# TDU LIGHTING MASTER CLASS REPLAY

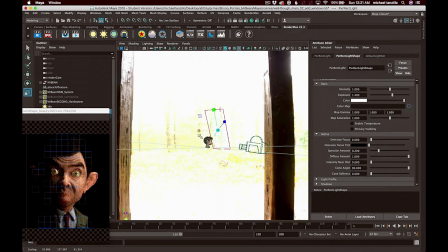1991s
So I went ahead and took down the specular amount of that light because it was just
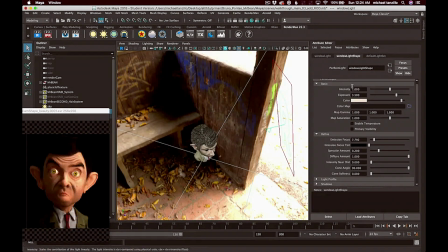1996s
creating some weird specular highlights in his eyebrows and up in his hair and some other areas. So once we get this window in place, we're going to go ahead and add a little bit of warm color to it because again, if you look around this scene, it's just like really we're just adding a lot of warm light to the scene because there's warm light coming in.
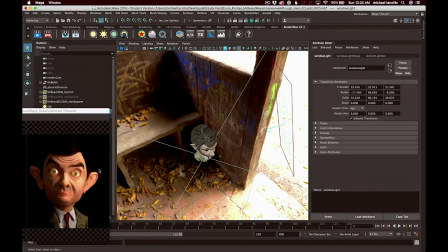2012s
He's surrounded by all this wood. Normally in an outdoor scene, you'd want to add a little bit of blue for the skylight, but in this particular case, we're not really seeing that. We're just feeling all the warmth. So the next thing up is I wanted to add a little bit of a light blocker to this one, or in RenderMan, it's called a rod filter. Rod is ROD. It's short for range of darkness, and you'll see what it does here.
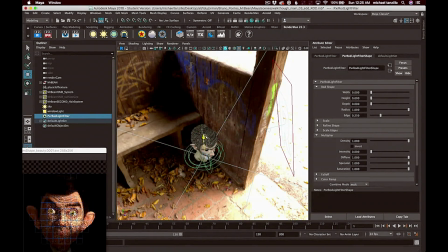2036s
So by clicking on the light filter in the light, you can create the rod filter, and it creates this shape, this spherical shape. And wherever you position that shape will actually appear in shadow. So you can see it's kind of, what I'm going to use it for is to flank off the top of his head so that you can just really focus in on the eyes and the center of his face.
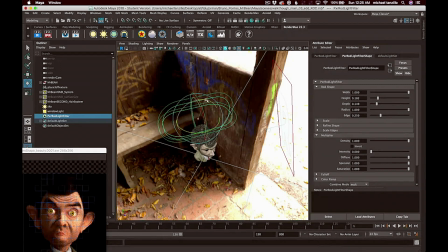2056s
So I'm going to go ahead and just adjust that position and that scale, and you can adjust the edge softness just to kind of cut him off right here at his head so that it really can,
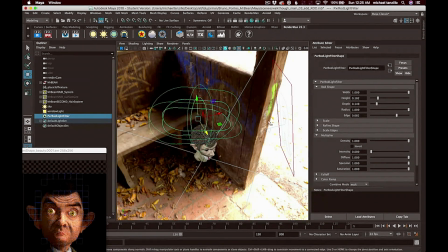2069s
again, zero in on his face. So you can see that there. And this is a really quick way of creating a shadow That's doesn't require the light to be positioned in a certain way, doesn't require like hand painting a gobo map. It's a really, really convenient way.
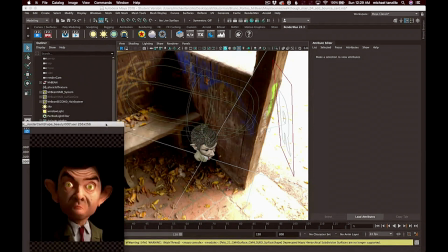2087s
And like I said, you can kind of just see how I flagged off the ear and the top of the head a little bit just to focus that, that light in a little bit closer in on his eye.
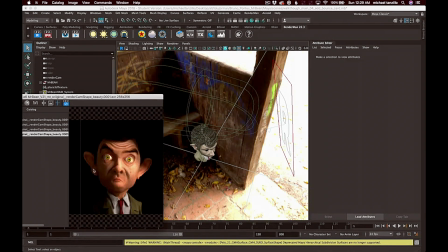2097s
So next up, we're going to start to deal with this fill area.
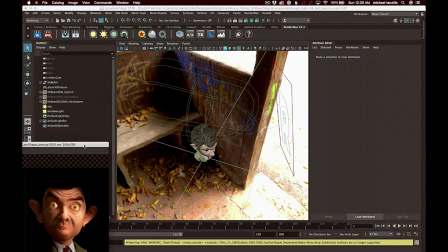2100s
So the screen left side of his face, because we're getting the screen right side coming in, but we just want to create some fill light bouncing in there.
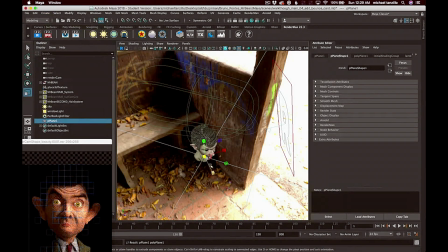2107s
And we're going to do it two different ways. The first way is we're going to add a plane or some geometry and actually physically bounce light back up into that space.
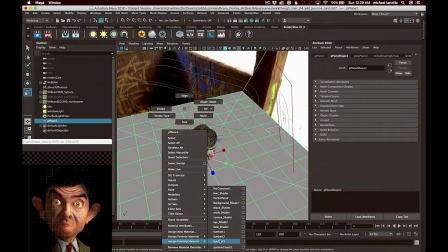2116s
Because again, path tracing software of RenderMan is actually going to bounce light around in a pretty realistic way.
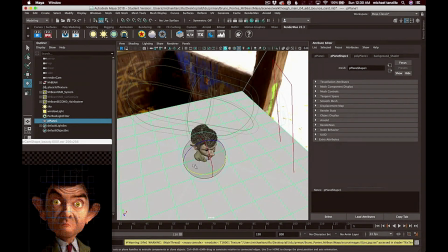2124s
So we're going to add a brighter, I used the background shader that was already in the scene.
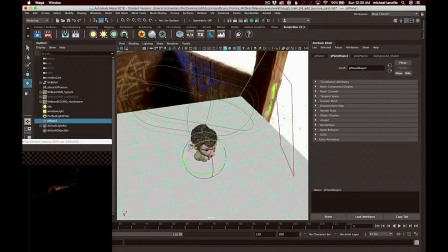2129s
And what we can do is you can see as we're angling this, if you look in the preview window in the bottom left there, you can see the lighting on him changing slightly.
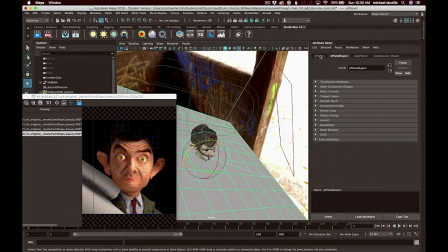2137s
And you can start to feel the light bouncing up off of him, similarly to how it would coming up off the ground or off the ground surface. Obviously, we don't want that plane existing in the scene, so I went ahead and shut off the primary visibility so that we can only feel the secondary effects.
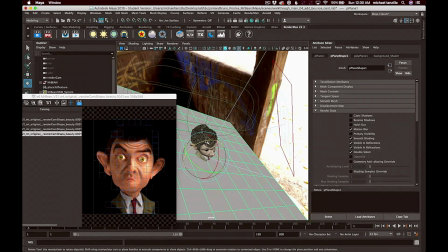2156s
Similar to the background dome, we're not actually seeing it in the shot, but it's still going to influence it. It's still, we just don't want it to like cast shadow or receive shadow or have any sort of primary visibility. We just want it for its secondary light contribution. And once you get into place, you can kind of angle it the way that you want. You can scale it. You can even change the color of it. You can do all kinds of things to this bounce card to really refine the look of it and get it exactly where you want.
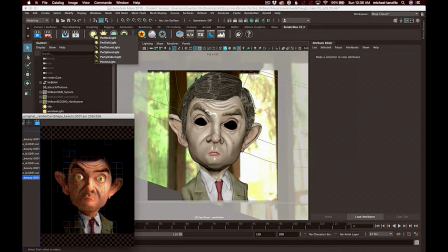2183s
The problem with the bounce card is it doesn't really do too much of specular contribution. Again, it's pretty much just a diffuse one.
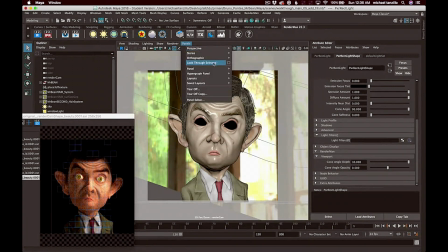2192s
So if we want to add specular contributions to the bounce area, to the fill area, we're going to have to create a light.
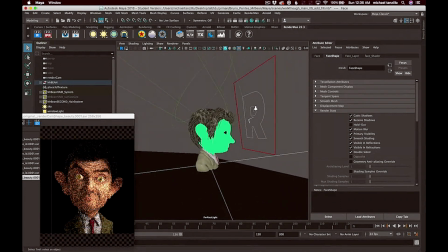2199s
So what I've done is I've created another rectangular light, which is the common light source for RenderMan.
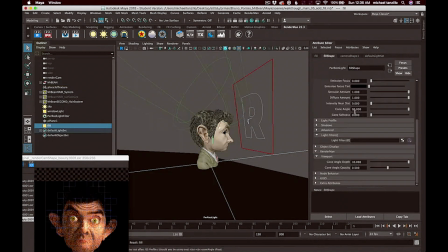2208s
And we're going ahead and rename it fill light so it doesn't get mixed up with our key light. And again, we just want to increase the exposure. And then we want to,
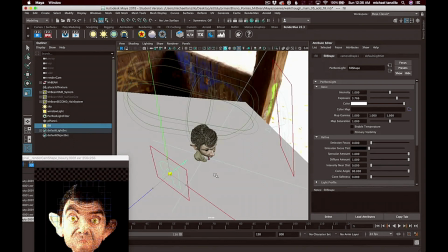2221s
position the light, make it bigger, scale it up, really just get the light in the position that we want it to. Because again, we want it to just fill in that screen left side of his face, give it that warm color.